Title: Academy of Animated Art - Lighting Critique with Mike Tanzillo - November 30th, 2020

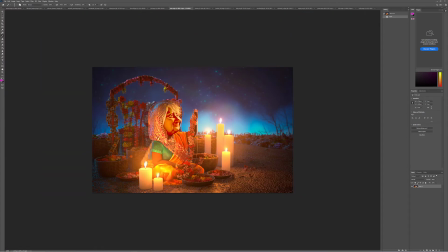I'm liking, like, if I sit back and I look at the scene as a whole, like just the individual components of the scene, everything's starting to work together until I get to her face. Her face has some issues, and the biggest one is these shadows are now like very red,
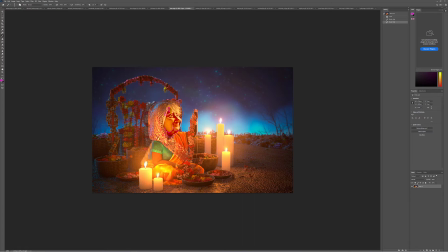and it's okay that they're a little bit that way, but they seem like super crunchy, and by that I mean like very hard edged and very saturated. So we definitely don't want to go quite that high. Like, her arms look pretty good. It's just like something about her face has gone high contrast on us.
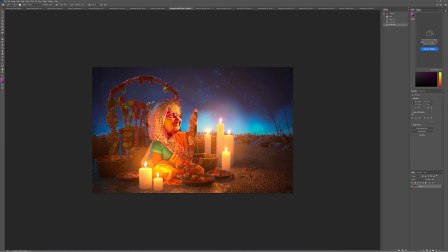So if that's something you're doing in the comp, I would pull that back. I would also work on, I think these flames can be smaller. I think they can be like here. And then just kind of, and glowing the edge a little bit more. They're like, I can read the edge a little bit too perfectly. And the reason why I'm saying that is I'm very aware that they're the same shape.
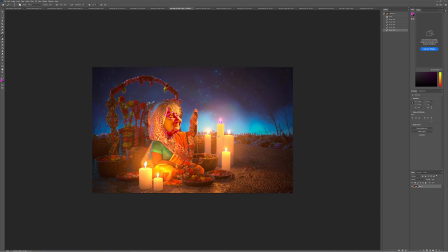They're like they're too perfect. So by blurring them and making them less obvious what shape they are, you can create a little bit more variation in there.
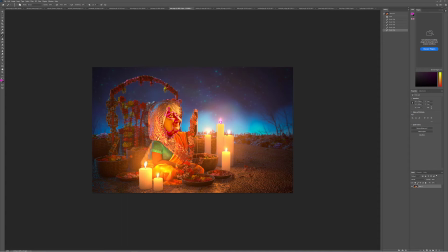Yeah, I think that's the main takeaways from this one, and so I try and hit that if you can, and we'll see it with the final submission. And if you don't get those done today, if you're busy, no problem. We will continue working with these, but just as a reminder there.
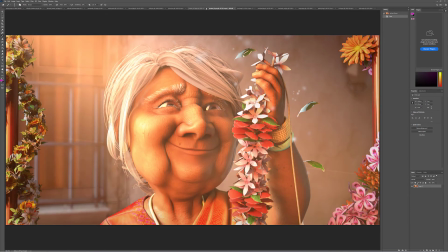All right, Jordan, so we've got 2 images. I think the second one was more recent. So I actually think that you've gone too heavy with the volumetric light over top of her.
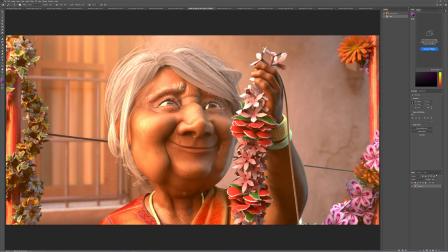I like this one better. I like her lighting here better in that, you can kind of read her darker values.
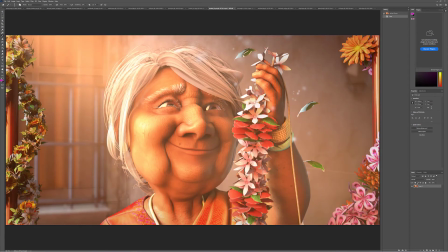This one, she kind of starts to feel a little bit washed out. So I think you can keep this on the background, but definitely stick with this on the foreground. And then these flowers in here, if we can get a little more, because again,
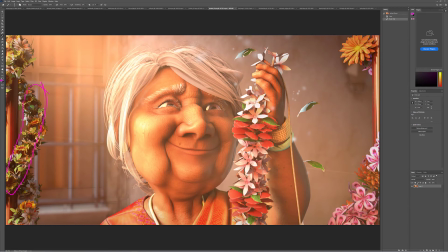just because flowers are translucent and light passes through them very easily, so like these darker values wouldn't quite get that heavy in that region. And then for her eyes, like a couple of these shapes, like these shapes here,
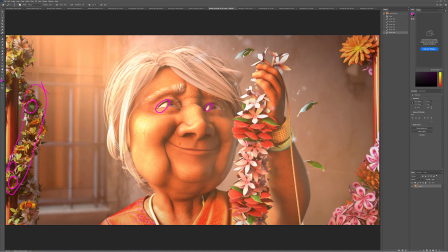I would turn off their ability to cast reflections in the eye if you can, whatever is causing that, just so we can, because again, it's going to be a real challenge to really read the shape of her eye, since we're kind of only seeing a small snippet of it. She's looking over our shoulder, so something to be aware of there.
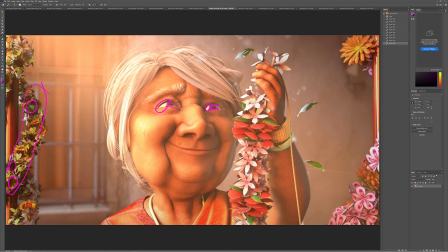But yeah, I think that should be your main focus today, and seeing where you go from there. Also, It looks like it's blurry back here, and then again, there's something here with this lampshade that gets very sharp, so just look out for that.
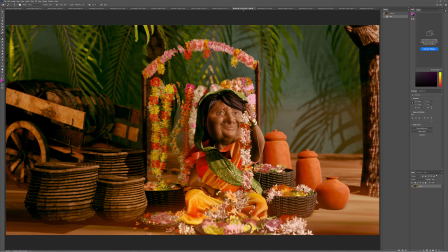All right, Kat, great progress. Much better shaping, much better look overall. I know you were able to overcome some technical hurdles this weekend, and I think that's great. You're starting to get some solutions, and you'll have all the power to create the images that you'll need to create.
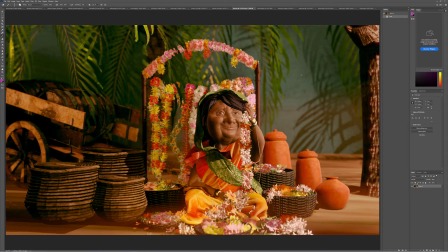The only thing with this one is we talked about this is you've brightened up the background a little bit, but I think we can just play it up like it's in shadow. So you may even be able to just take the wall and I would just darken it back a little bit and just pretend like all that stuff back there is in shadow.
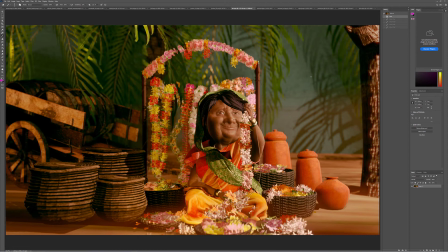And that way it'll just because like it may not make the most sense, but I think compositionally it'll help set the character forward a little bit because right now it's not bright like it's sunlight and it's not dark.
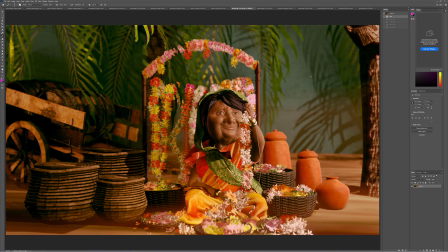And my gut is I'll just compositionally, I think that going darker would be a little bit better. But yeah, I don't want to give, like I said, I know we're doing final submission, so I don't want to give too much. If you could add
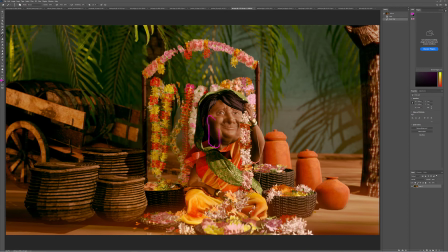so right here it's now that you've got good shaping on her face, like right there is getting a little bit dark, dingy. If you could just push, and I mean like 20% of the value of these lights, just some warmth in there to kind of help, because if you just lift it, it'll be kind of dark and dingy.